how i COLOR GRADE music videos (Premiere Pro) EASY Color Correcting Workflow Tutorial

YouTube, what is good? Welcome back to a brand new tutorial. It's your boy Jacob from tinytapes here. Today I'm gonna be walking you guys through a quick coloring tutorial in Premiere Pro. Everything I use in this video will be on my LUT pack. If you guys want to go check it out, it is in the description below.
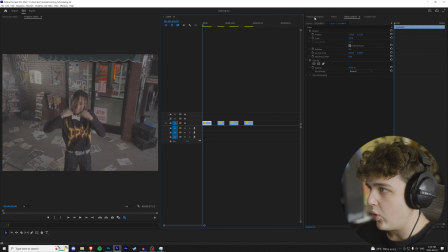(0:10)
It has over 250 different and unique LUTs in it for a steal of a price, but without further ado, let's hop right into the video. All right guys, so we have four clips here. What I like to do for my coloring is I like to create adjustment layers. I don't like to color the actual clip itself, so we're gonna create an adjustment layer here and drag it on top of the clip. Make sure you go over to window and then go down to lumetric color and add it to your thing here,
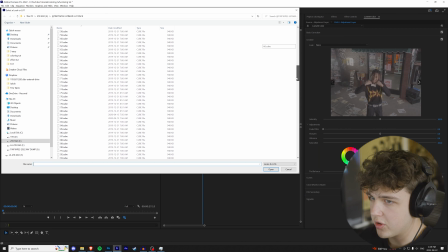(0:28)
just so you don't have to apply it every time. Once you open up your lumetric color tab, you're gonna go over to a creative and then look.
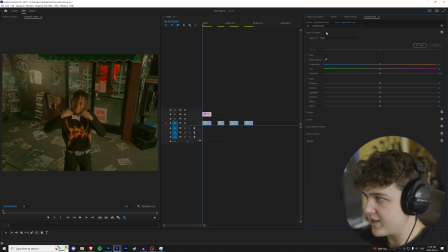(0:33)
Like I said, we're gonna be using my LUT pack for this video, so we're just gonna go with a random one here. Let's see what 183 looks like.
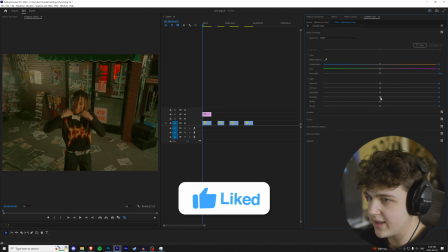(0:38)
That looks pretty cool there. Once you have your LUT on, you want to go over to basic correction, and then we're gonna start color correcting the footage.
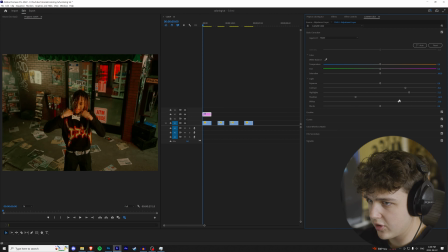(0:43)
All right guys, so the first thing that I think this needs is I think it needs the shadows to come down a little bit and then the highlights to come up. Maybe add a little bit more contrast to the image here, turn the whites up just to pull the background out, and then maybe turn down the blacks a little bit.
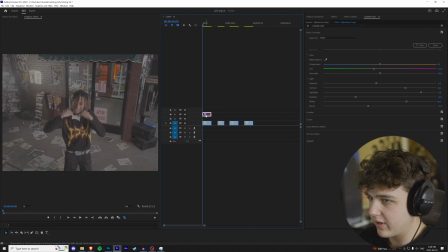(0:55)
Could do with a little bit less exposure and more highlights.
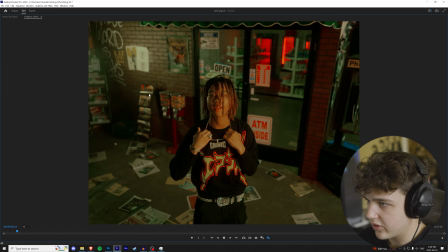(0:58)
All right, and then I think I'm gonna add a little bit more green to this footage because I like that filmy green look, and then we can turn up the orange a tad bit more.
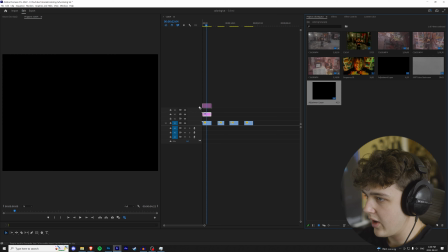(1:05)
See how this looks here. That looks cool so far. So once again, with the LUT and without the LUT, as you can see, we already have a pretty nice grade there.
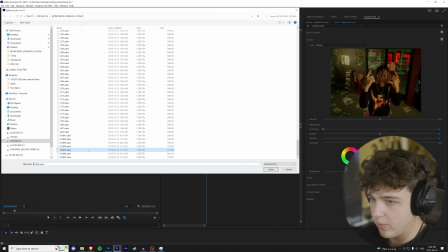(1:13)
What I like to do is I'll add another adjustment layer and then we'll go back into our LUTs. And I like to stack LUTs on top of each other.
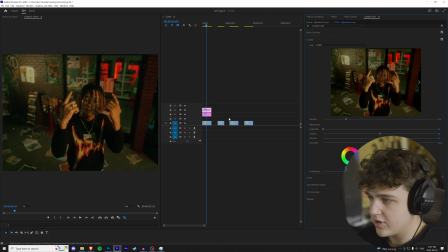(1:19)
So one of my favorite combos to do is see this film 5 on top. As you can see, it gives you that orange and teal look, but it's way too much right now.
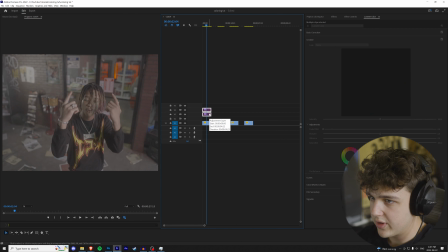(1:26)
So I'm just gonna turn it up a tad bit just to add a little bit more depth to the footage, you guys can see.
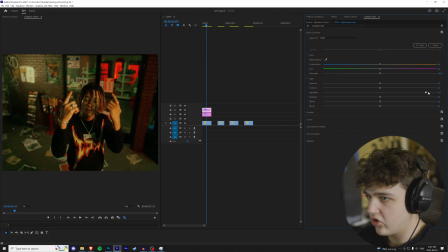(1:31)
It might even be a little bit much there with the correction, without the correction, going back and forth. I'm gonna go on top of this new one as well and then add a little bit more highlights just to make Dommy pop a little bit more, and then turn the shadows down a tad bit.
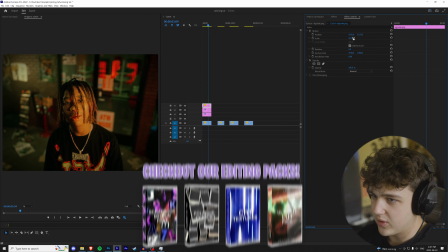(1:42)
All right, and then for a lot of my videos, I like to go and I like to apply vignettes on them. I'm just gonna drag and drop my vignette on this footage here.
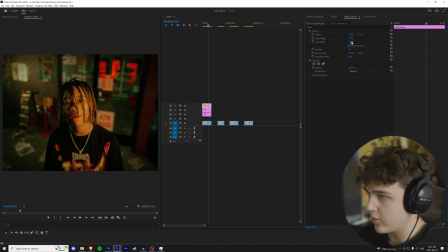(1:48)
You guys can just find them on the internet. I think I got this one on Google Images. So since I'm dealing with a 4:3 ratio for vignettes, unclick the uniform scale and then drag the width till it matches, and there we go. I just like to have that on top of there because it makes the center of the frame more visible. So I'm gonna play that through for you guys without it and then with it.
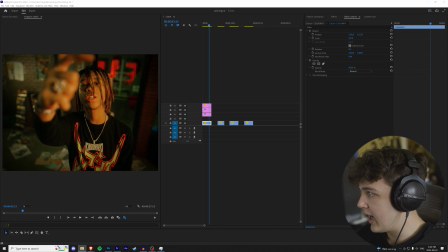(2:08)
If you guys want to add a tiny bit more sauce, I know I keep on adding things to it, but we have a pack on our website that is the Vintage Film Look Pack.
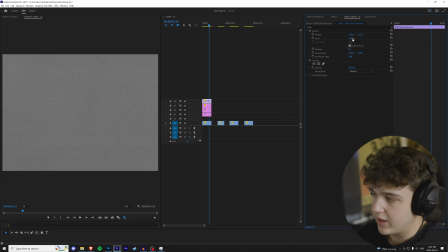(2:16)
In that Vintage Film Look Pack, we have a bunch of film looks. I like the grain.
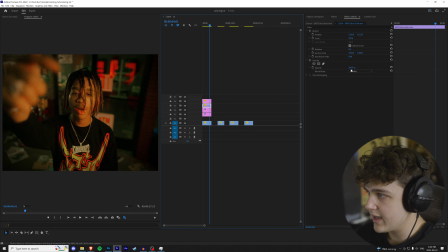(2:20)
I'm going to drag and drop our grain from that pack in here, scale it to match the video, and then turn it on overlay, put the vignette on top of that, and there we go.
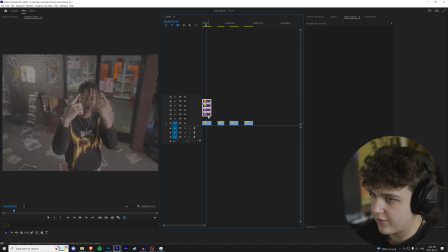(2:27)
We have a nice little grain. If you guys aren't a fan of how thick it is, you can turn the opacity down to whatever you guys like.
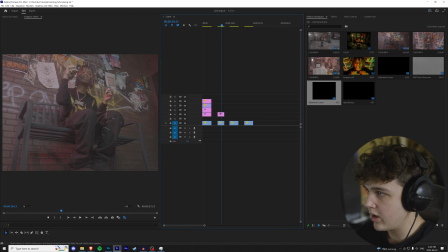(2:31)
I like to have a little bit of grain on my videos, and there we go. That is the first clip colored. All right, guys, now moving on to the second clip here, we're going to drag and drop an adjustment layer on, and we're going to find a completely different random one.
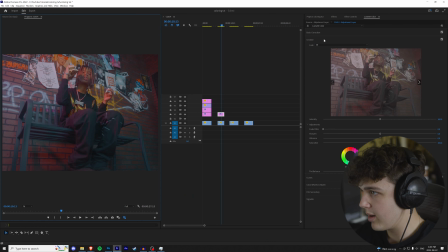(2:41)
So going over to lumetric color again, click on it, go to creative, browse, and then let's go with number 30.
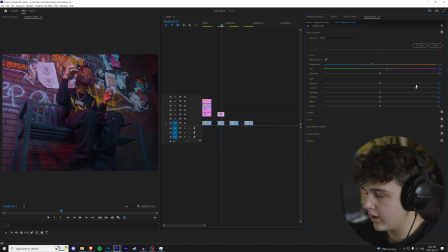(2:47)
So number 30, it looks like it's making the blues and the pinks pop a lot. So we're going to bring this out a little bit more, just coloring it a little bit different than how it was colored in the last one. Last one I went for more of a green and orange vibe. So turning the contrast up, the shadows down, make the highlights pop a little bit more, maybe turn the pink down a little bit,
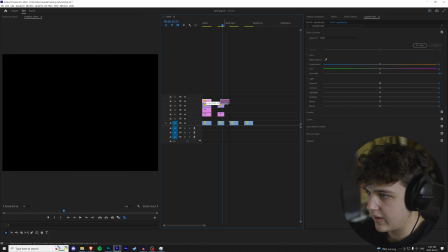(3:03)
turn the blacks down, the whites up, and then I think the shadows could still go down a little bit.
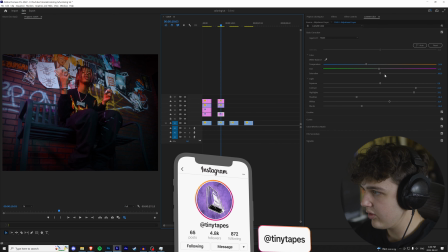(3:08)
And then we're gonna drag that grain on with the vignette, and boom, it literally took me 2 seconds.
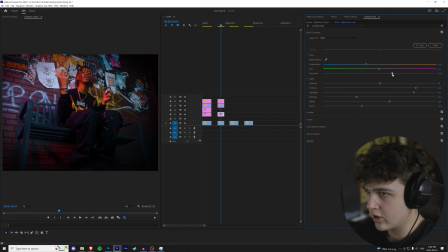(3:14)
Maybe this could do without a little bit less saturation. Totally up to you guys if you guys want to go for that look. So without, with, or you guys can turn up the saturation.
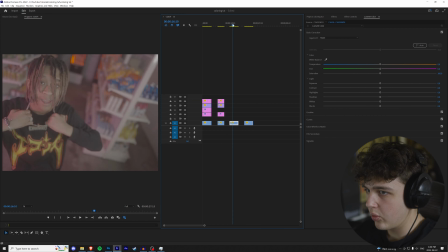(3:23)
I don't like how the orange is being blown out on his face, so I'm gonna turn the saturation down a bit, and that is a completely different look with it, without it. All right, and then let's move on to this one here. So when I'm color grading, I forgot to mention this earlier, I like to look for a starting frame.
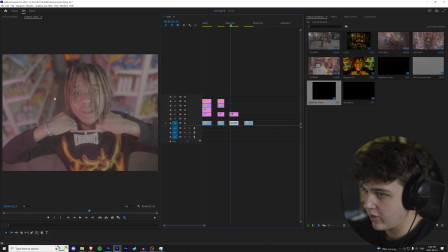(3:35)
I forget what they call it in film school. I didn't go to film school. Well, I did it, but I dropped out on the fucking third day, but they call it like a keyframe or like a starting frame or whatever.
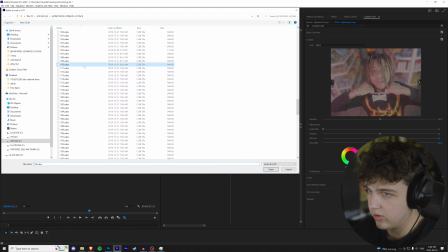(3:43)
So we're gonna find the frame that looks the best for all the colors. Once again, like before, I'm gonna open up creative, go to browse in our LUT pack.
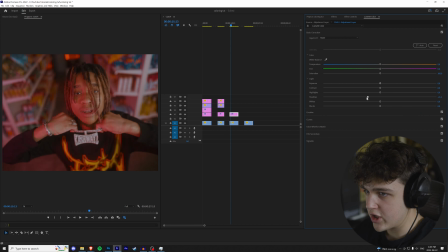(3:50)
This time let's go with 170. See how this one looks. This one's brings out the reds a lot, or the oranges, the red, same thing. Pretty much, not really. I'm gonna turn down the shadows on this one all the way, not all the way actually, to about there. Turn up the contrast and then blow the highlights out a little bit. Turn up the whites, turn down the blacks.
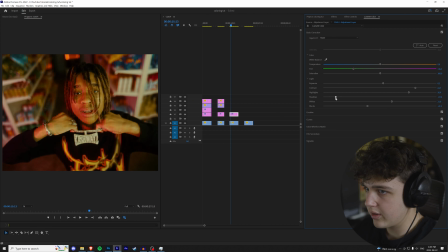(4:06)
I'm gonna add a little bit of green to this one, and then I think it needs more orange, just a little bit green like that.
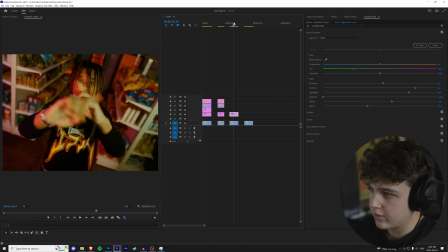(4:12)
And then the exposure could go up a little bit, shadows down. I like the way that one looks there.
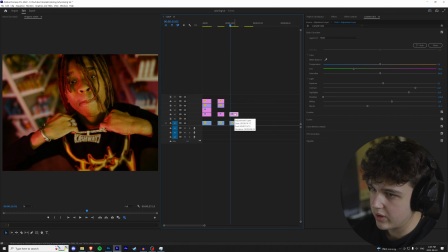(4:17)
If you guys want, you can add a little bit more green to it, but I like the way it looks right now.
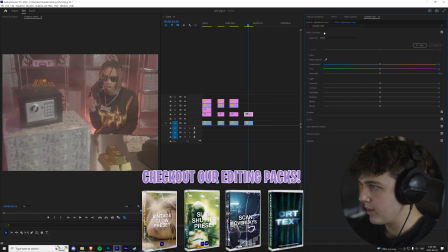(4:22)
So this is without it, with it, and then let's drag and drop the grain in the vignette on.
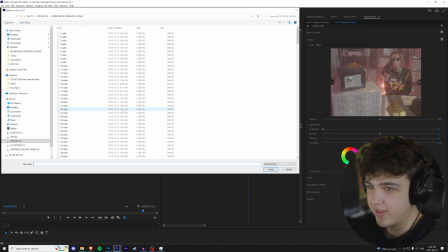(4:28)
All right, guys, this is the last one here. Let's open up lumetric color. As you can see, we have this clip here of him holding a gun with a bunch of safes and everything. Let's open up creative like before for the fourth time. We're gonna find a completely different LUT from the pack. I'm telling you guys, every single LUT in this pack is insane.
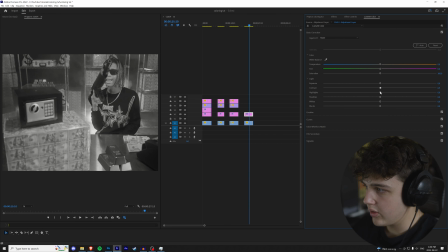(4:42)
Like, can't miss out. Let's go with number 50 here. I think that one's too similar to the last one. Let's go with number one. Number one's a black and white LUT, so let's turn the contrast all the way up. I like to have the thick blacks when I'm doing with black and white.
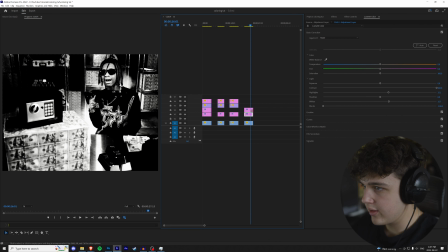(4:54)
Turn the highlights up a tad, crush the blacks, turn the whites up a bit. I like to have that kind of like glowing look when I do with black and white footage, like I said. And then I'm gonna duplicate this and then go into creative and then turn the intensity down a little bit.
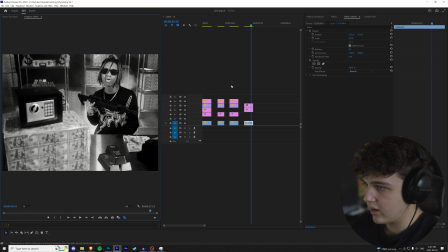(5:07)
Might be a little bit much, but that's up to you guys. Maybe we can play with the opacity here. Once again, this is why I like to use adjustment layers instead of on top of the actual footage itself.
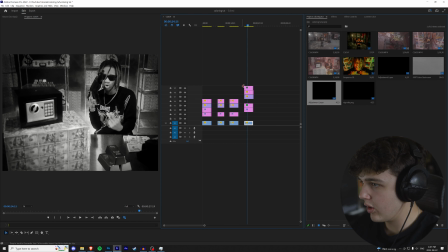(5:15)
So there's our black and white clip there, and then let's add the vignette and the grain. As you can see, it gives you that really cool film look. And one more thing as well that I like to do on top of kind of black and white footage, or just any footage in general, I put this on all my videos, is my vintage glow preset.
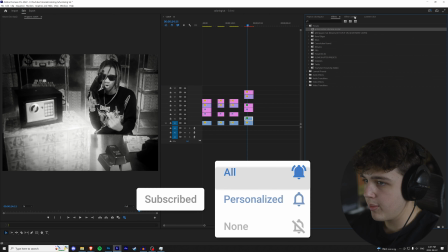(5:29)
If you guys haven't seen it, go check it out. It's on my website. The way the vintage glow preset works is you want to duplicate the video clip and then throw the vintage glow on it.
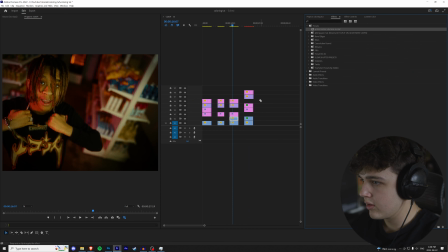(5:36)
As you can see, it makes everything that's kind of bright go up, and then you guys can play with the opacity. And then let's say, for example, we add vintage glow to this one.
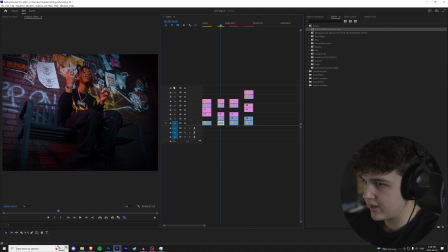(5:45)
Boom. See, it makes the shelf pop a lot more there in his hands once you come in. And then you guys can just play with the opacity on their own.
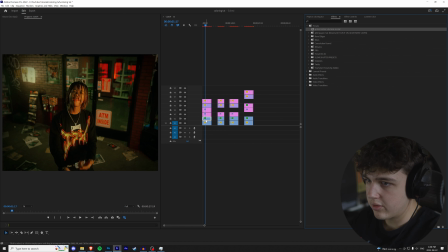(5:51)
The vintage glow on this one. Vintage glow, I know for sure, will make these posters pop a lot more, so let's add it on top. And boom, as you can see there, like everything in this chain glow, throw it on top there, and I like the way that looks there. All right, guys, and that is how I color my music videos in Premiere Pro. I use my LUT pack in this video. If you guys want to go check it out, it is linked in the description below. I highly recommend it. There are 280 plus LUTs in it. I think there's like 290 LUTs total, to be honest with you. So I colored 4 clips for you guys. Let me know in the comments below which one was your favorite. If you guys like this tutorial, I recommend checking out our last tutorial alongside a playlist of a bunch of other tutorials we have. Thank you guys so much for watching, and I'll catch you guys in the next one.